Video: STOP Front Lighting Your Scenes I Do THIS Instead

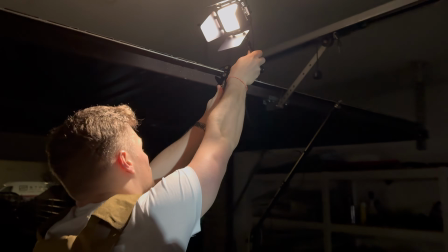16s
In this video, I'll show you how you can create an engaging cinematic scene by following one
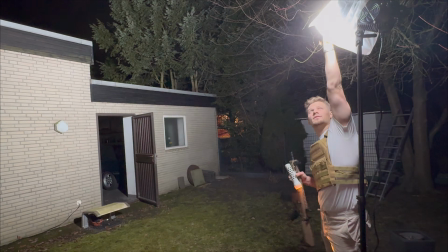22s
simple trick that will totally change your approach on how to light and film from now on. Damn it. This video is not sponsored. I'm just using gear that I personally
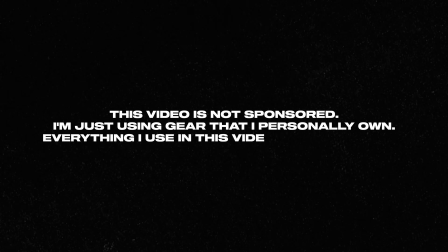32s
own. Everything I use in this video is linked below.
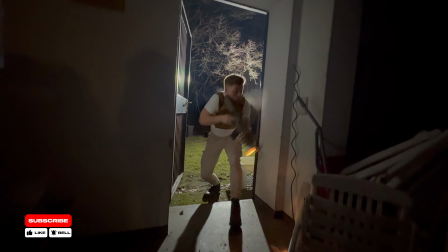34s
Now, the whole idea behind the scene was to establish the story by revealing the main character as well as the location in a very tense and interesting way.
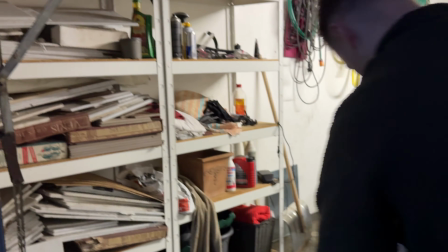42s
This old garage at my grandmother's house was perfect for that. It instantly makes the space feel real and slightly uncomfortable.
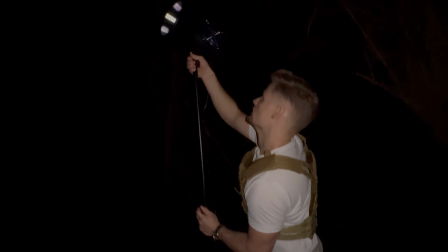50s
Also, I had enough space outside of the garage to place my lights and camera, which made it easy to focus on my main goal of the shoot, revealing everything inside of the frame throughout the scene.
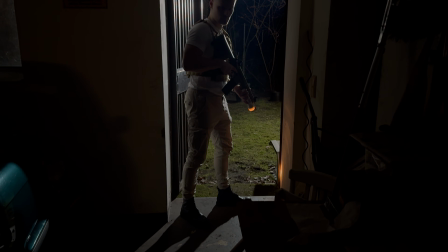62s
So instead of lighting the actor first and pointing the cam straight onto him, I did something completely different.
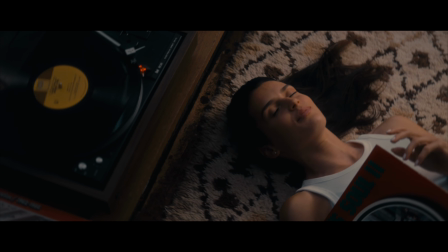68s
To understand what I mean, look at this shot. Usually we chase soft, natural looking light that evenly exposes our subject.
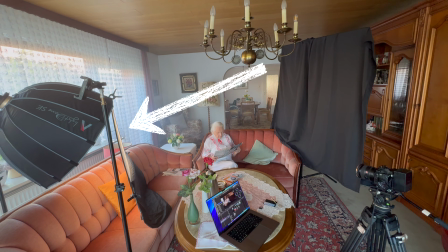76s
And don't get me wrong, it looks great when you place a soft key light at a nice contrasty angle, just like in this shot or in this shot. But what separates those from a much more interesting image is something more aggressive.
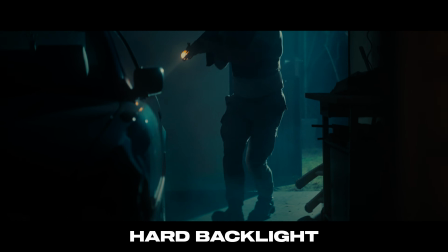89s
Hard backlighting to create maximum suspense. You may have noticed that the main light of this scene is positioned behind the character. And that's incredibly important because it establishes the location before it reveals the character.
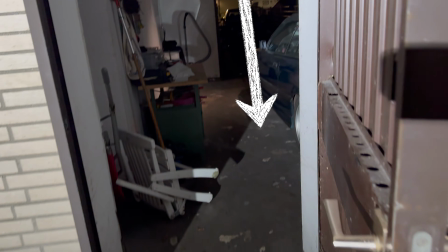102s
As you can see, the light only hits the floor, the outlines of the car, and the outlines of the workbench. Instead of clearly lit objects and characters, you see silhouettes. And hiding information like that, while still giving the viewer enough visual clues, is what really makes them engaged.
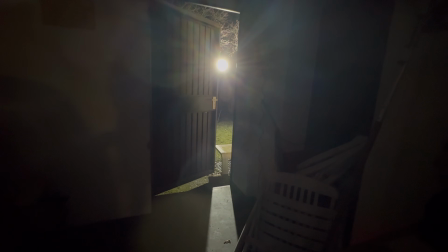119s
For this specific backlight, I used the B500.
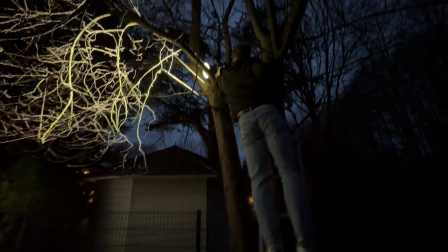122s
And after trying different angles that all didn't really look too good, I ended up shooting through the door by just placing the light outside in the yard.
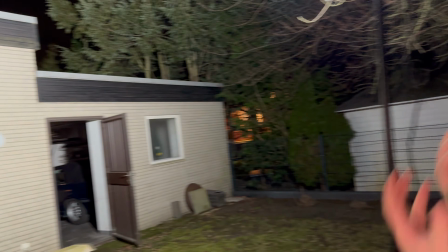130s
This was by far the best position,
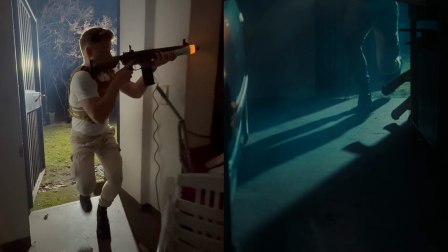133s
as this was where the light hit the most relevant objects and gave the best edge light to me as the main subject of the scene.
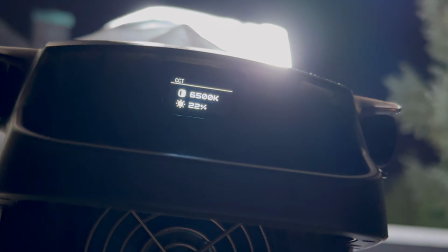140s
Even at just 22%, this thing was blasting through the pitch black night.
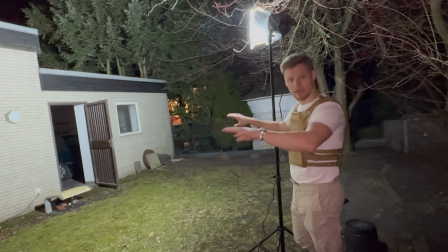145s
Look around how beautifully lit the whole location really is at just 22%.
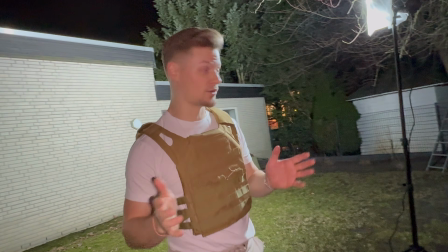150s
It's amazing. I don't know where. Ich weiß nicht wohin mit mir.
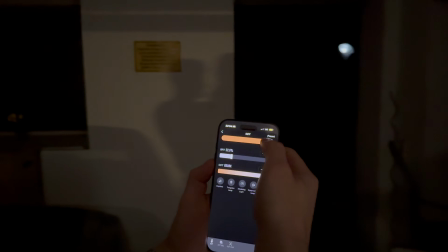155s
To create a strong base for color grading later on, I set the light to a cool 6500 Kelvin,
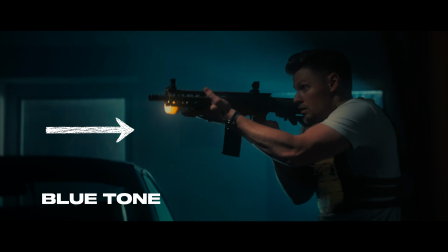160s
which enhances the nighttime feeling with a subtle blue tone. No blue gel needed.
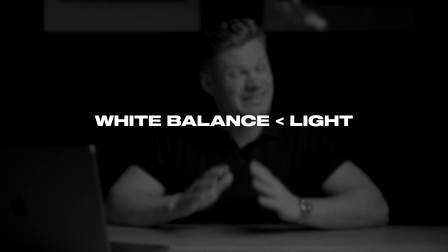165s
Just set your white balance to something much lower, as I did here, to 3900 Kelvin for example.
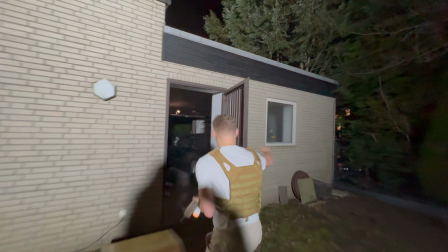171s
Because the light was positioned relatively far away from the character, I would say 25 to 30 feet or around 8 to 10 meters,
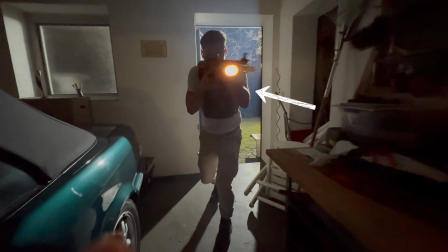178s
it becomes very hard on the edges, which leads to not giving away his identity immediately.
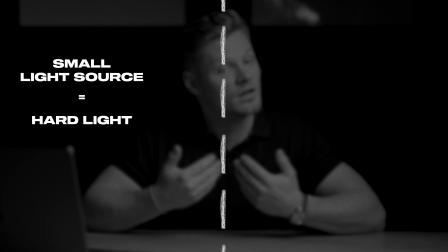183s
Remember, small light sources equals hard light. Large light source relative to the subject equals soft light.
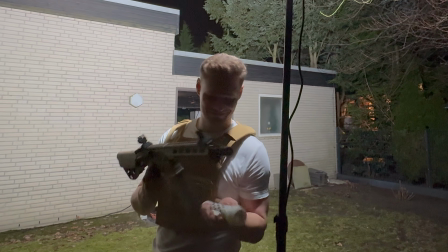190s
Another hard light source that I introduced was the flashlight. And this small detail actually does three important things.
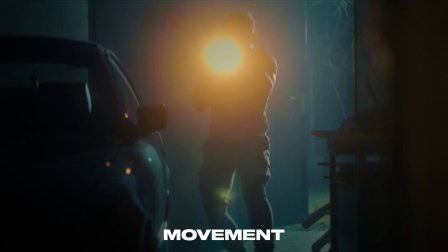197s
First, it adds movement to the lighting in what would otherwise be a very static setup.
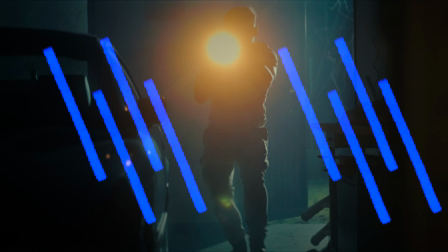203s
Second, it adds another layer of color contrast with its rather warm color temperature.
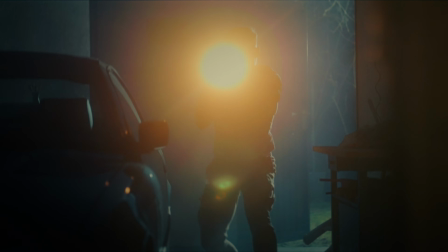208s
And lastly, the moment the flashlight points directly towards the camera makes the viewer feel like they are physically inside the space,
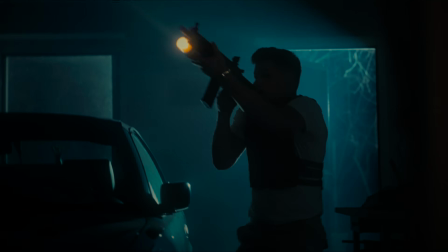216s
almost if you were hiding somewhere inside the garage with the character. Something that I really wanted the viewer to feel.
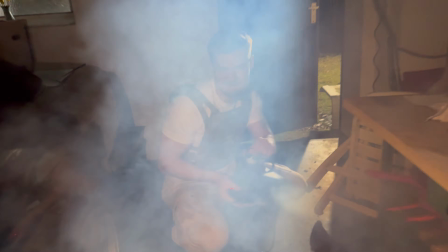222s
Another element that helped the overall atmosphere was adding haze. It allows both the backlight and the flashlight to really spread across the whole space.
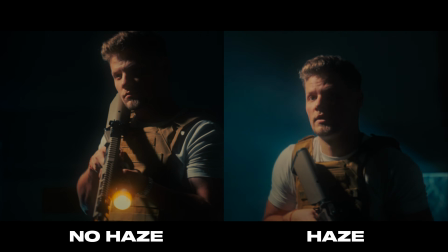232s
With it, everything really comes together as a whole ambience, which really makes the scene feel even more cinematic. Now, let's talk about the camera real quick.
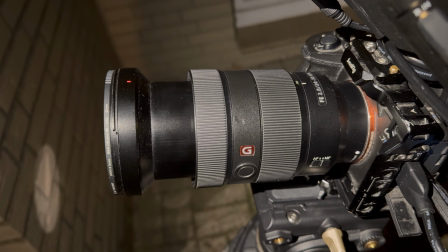240s
I shot this on my Sony a7S III with a 24 to 70mm lens set to 70mm at f2.8 aperture. To soften the highlights and give the image a slightly creamier look in camera, I also used a 1/8 black pro mist filter.
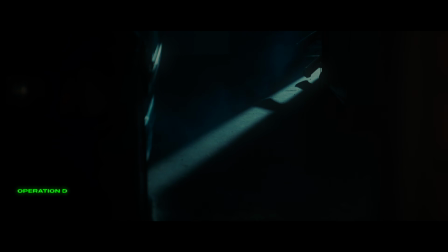255s
You saw it already.